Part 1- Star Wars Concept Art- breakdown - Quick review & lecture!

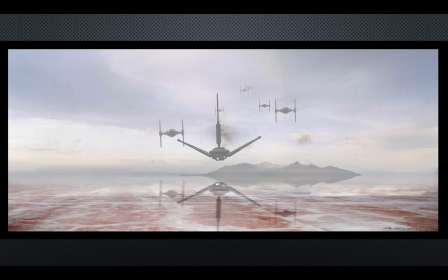(45:35)
That was a great shot. Do you remember that? There are a lot of great shots from this picture, but that, I remember sitting in the theater and watching this full screen, and I was like, oh, something bad's going to happen. Somebody's in trouble, right? Look at that one-point shot. There's so much power there happening.
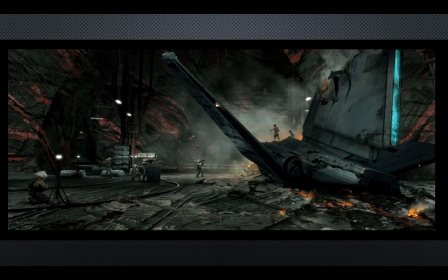(45:58)
So what would be cool is you could actually take all this concept art that was done
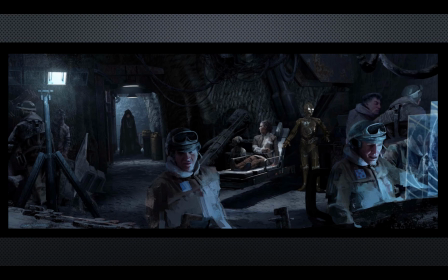(46:03)
and you could lay it out, because it's also the color script of the film too, which is another thing that's changed,
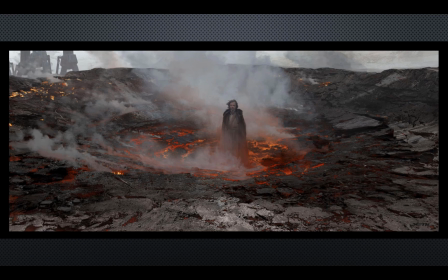(46:10)
that's influenced part of the design and process. All these were frame by frame, by the way, of what actually happened in the movie.
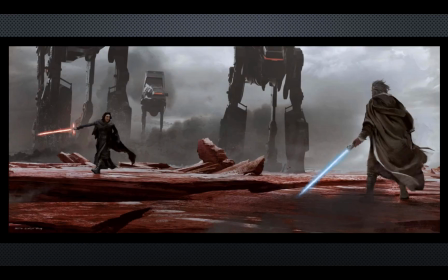Look at the large right here. Look at how this is this big split down the middle of separating them, you know what I mean?
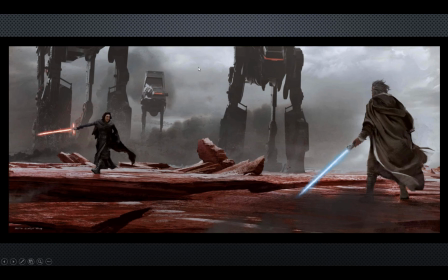(46:32)
So it's a great compositional way. I mean, look at here, you have good versus evil, and then you have this large collection of shape. You can even look at it as the environment, and then medium would be the props, the walkers, and then over here you have, the small.
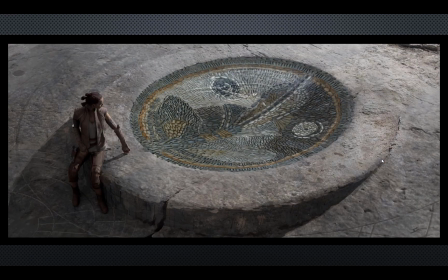(46:49)
It's just so nicely done. It's really nice, thought out, simplified compositions.
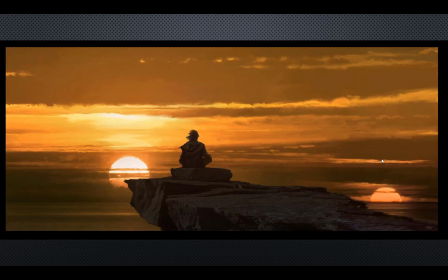Even down to that at the end there. Large, medium, and small, another great reads.
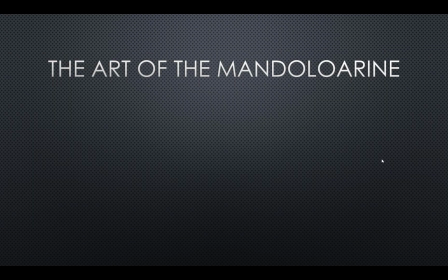(47:07)
Okay, so how many people have been watching watch The Mandalorian? It's nicely done. It's done by our buddy from Swingers, from the old movie, Jon Favreau, who also directed a lot of the Iron Man movies, right?
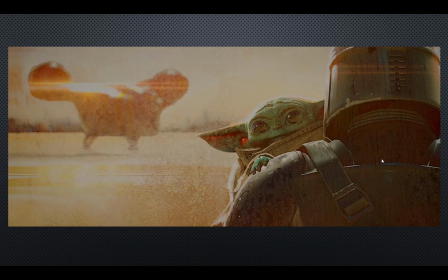(47:23)
And a lot of the same concepts are happening here in terms of large, medium, and small. The one thing I noticed that they're doing, which I thought was pretty cool, you've been watching this, they're treating it like a Western. It's basically like a Clint Eastwood story happening where you have this mean, super
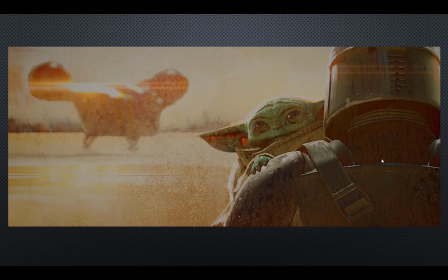(47:43)
duper bad guy, and then we're going to slowly, through character development, show and talk a little bit about his weaker side. And obviously his weaker side is going to be for the protection of somebody completely innocent who's Baby Yoda, right?
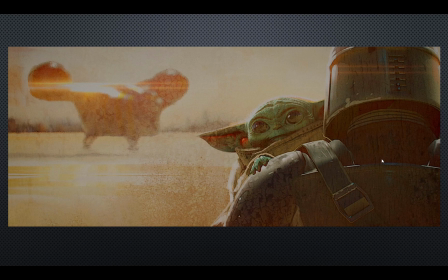(47:59)
You also have some cool powers. Another cool thing that I noticed that they're doing, that you have to be a fan of the old spaghetti westerns, okay? And some of you are like, what are spaghetti westerns? Those were actually movies done with Clint Eastwood where they were filmed in Italy.
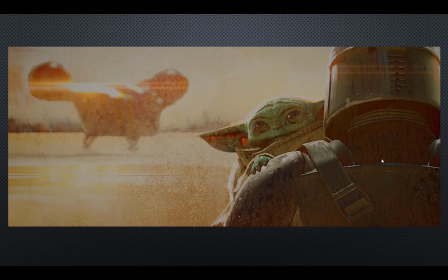(48:13)
And you're like, what? Why were they filmed in Italy? Well, they filmed them in Italy because if you were to spin a globe and if you were to look, they have a lot of the same weather conditions that we have here in Arizona and California. And if you go along, they have a lot of desert areas as well. And it was cheaper to film.
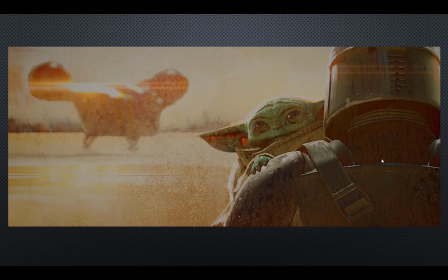(48:31)
So it costs a lot more money with the film unions and so on to keep productions here. So the spaghetti westerns were sort of born. One thing that happened, I don't know if it was on purpose or whatever, but they had this sort of stylized illumination on part of the
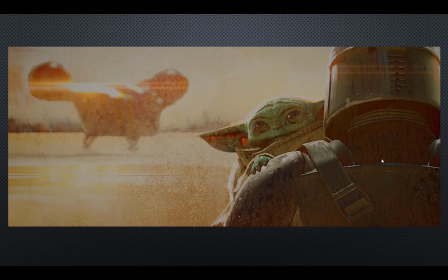(48:48)
screen that made the film look like it was a little older or weathered, And I noticed as soon as I saw this, the artist basically would do a painting and he would come back on top of it with either a series of overlays or a filter in Photoshop to sort of unite the whole piece.
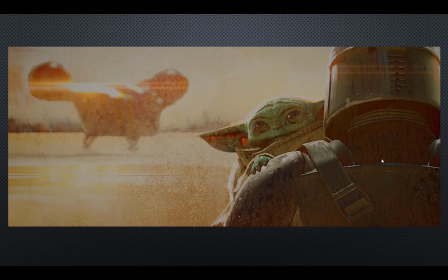(49:07)
And actually, that's something that's been done for quite a long time. There are quite a few Photoshop artists that will actually paint a scene that'll be done in, let's say, just normal local color with a little bit of light. Then what they do is they take one layer of like you have a picture of sand,
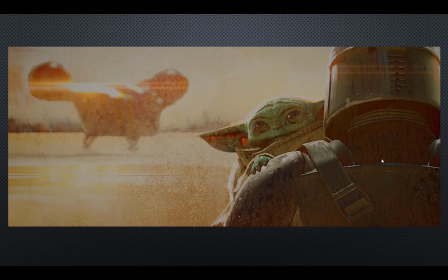(49:23)
okay, on a layer, and then you transform that layer into an overlay, drop the opacity, and you blend it on top. And that's what this artist has been doing to create this sort of craquelure effect that's taking place. It's not just in one part of all the concept art, it's on all of it.
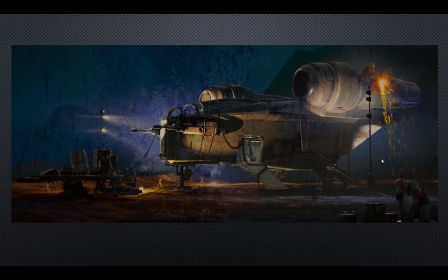(49:37)
So it's their way of sort of unifying, but again, we're right back to large, medium, small. It's going right into the same context.